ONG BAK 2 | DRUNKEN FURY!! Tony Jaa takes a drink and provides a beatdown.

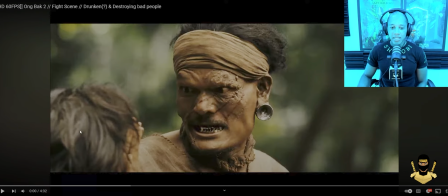Let's get into this thing. All right, we here. Let me point some guys out to you guys real quick. So this is the slaver gentleman I was talking about here. And as you see, this is the lady that was just taken away from her son,
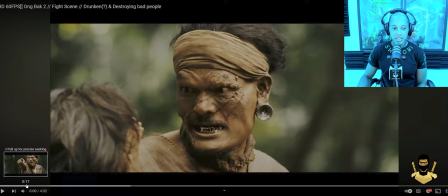that he's about to take his hand back and get a pimp hand to, boy. So you have the slaver here. Let's see.
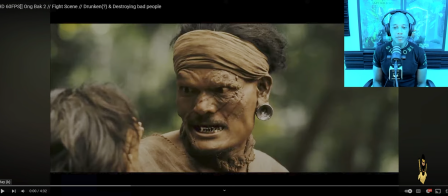Well, fuck it. This is the slaver. This is the slaver. And good.
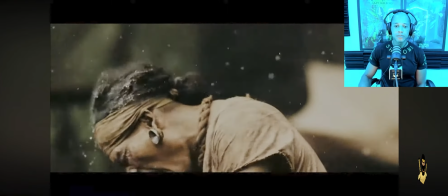So let's see what transpires further after this. Let's get into it.
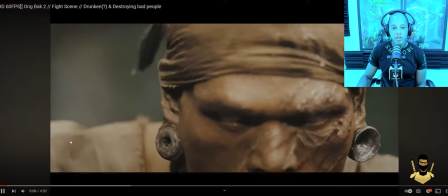King Shinobi scene breakdowns, baby.
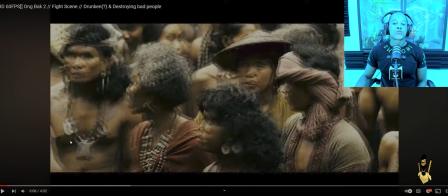So in the midst of him about to give her the pimp hand,
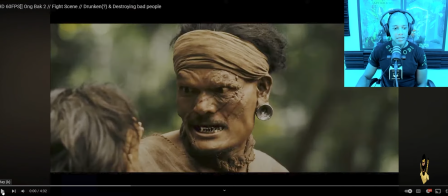someone throws, I guess that's like one of those clay pots, I believe.
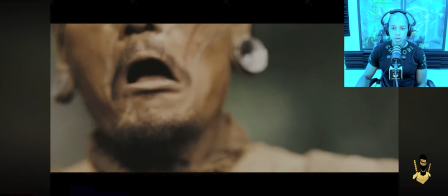Ceramic or whatever you want to call it. But he hits him upside the head with that.
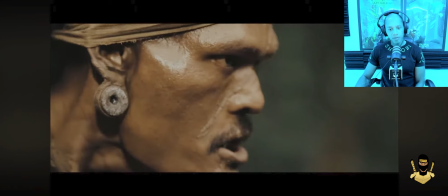So he gets what's coming to him.
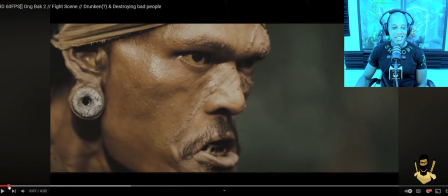Just broke it right over his skull. Now he's just dazed.
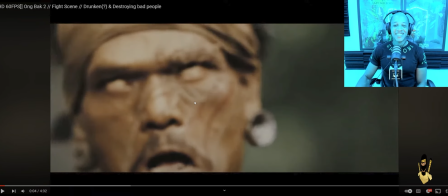I like that little added effect, that little wah, wah, wah, wah, wah, wah, kind of giving you that feeling of daziness.
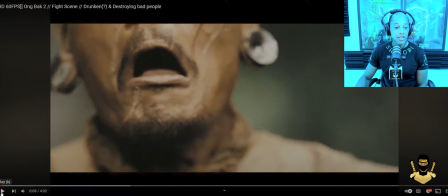So that shot to the head, that dazed the shit out of him. Look at his face. Look at that face, boy. He like, yeah, that was a good shot.
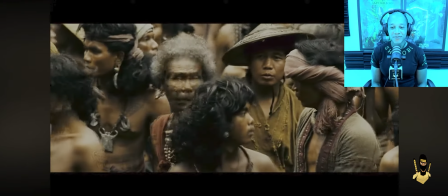Good shot right there, bro. Look at that lip. That's a dazed man right there.
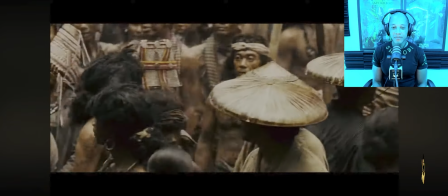You see that bottom lip?
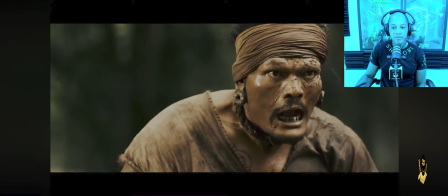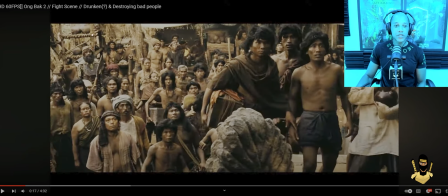So this is like, it's pretty much where it's like a market slash slave trade auction little spot.
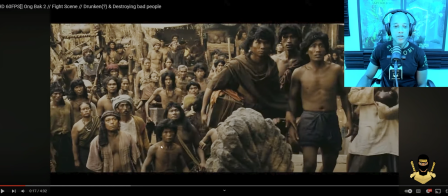So this is pretty much where everybody in the area congregates. And you're going to have a lot of merchants there as well. You know, you have traveling merchants that'll come through. Some may be traveling with slaves that they selling. You know what I'm saying? So that's the setting of this scene here, is that area.
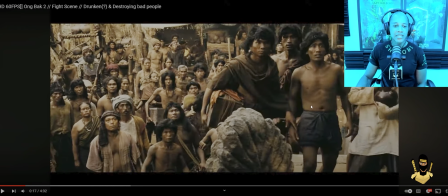And as you see in this movie, there's a lot of like browns and tans. It's a very interesting color scheme. It really goes well with the Thai complexion.
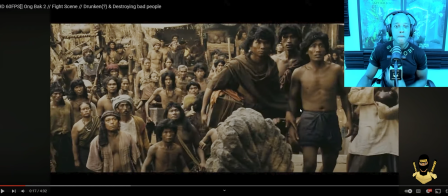I mean, I know there's different, you know, levels of complexion, you know, from dark to light, you know, within Thais, but I think this really fits.
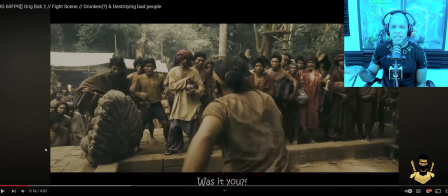This really says, the colors really say Thailand to me. You know what I'm saying? Or like Cambodia or over in that area. This whole thing just gives me that feeling when I see it.
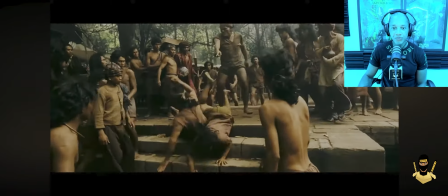So it's very well done how they set, you know, how they set the stage, because I feel like I'm in this place.
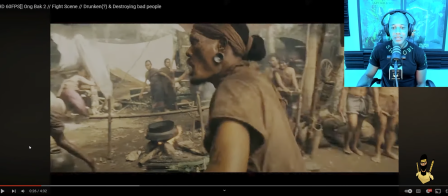You know what I'm saying?
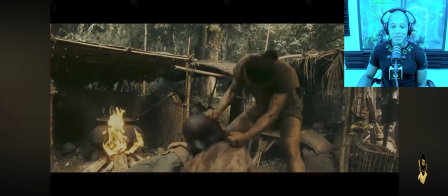So he's going around trying to figure out who did it and just hitting random people or who he thought did it.
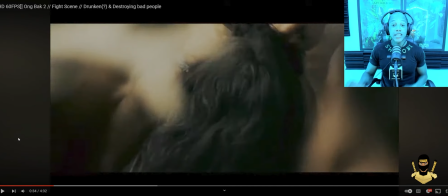Just trying to figure it out. Just being a bully, being a sucker. All right, so now we get into our main character, the guy who actually did it.
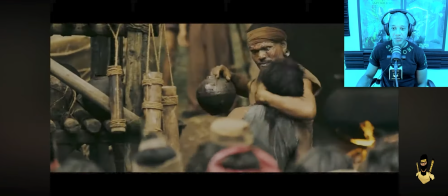He been drinking a little bit, you know. He wanted to be a little belligerent.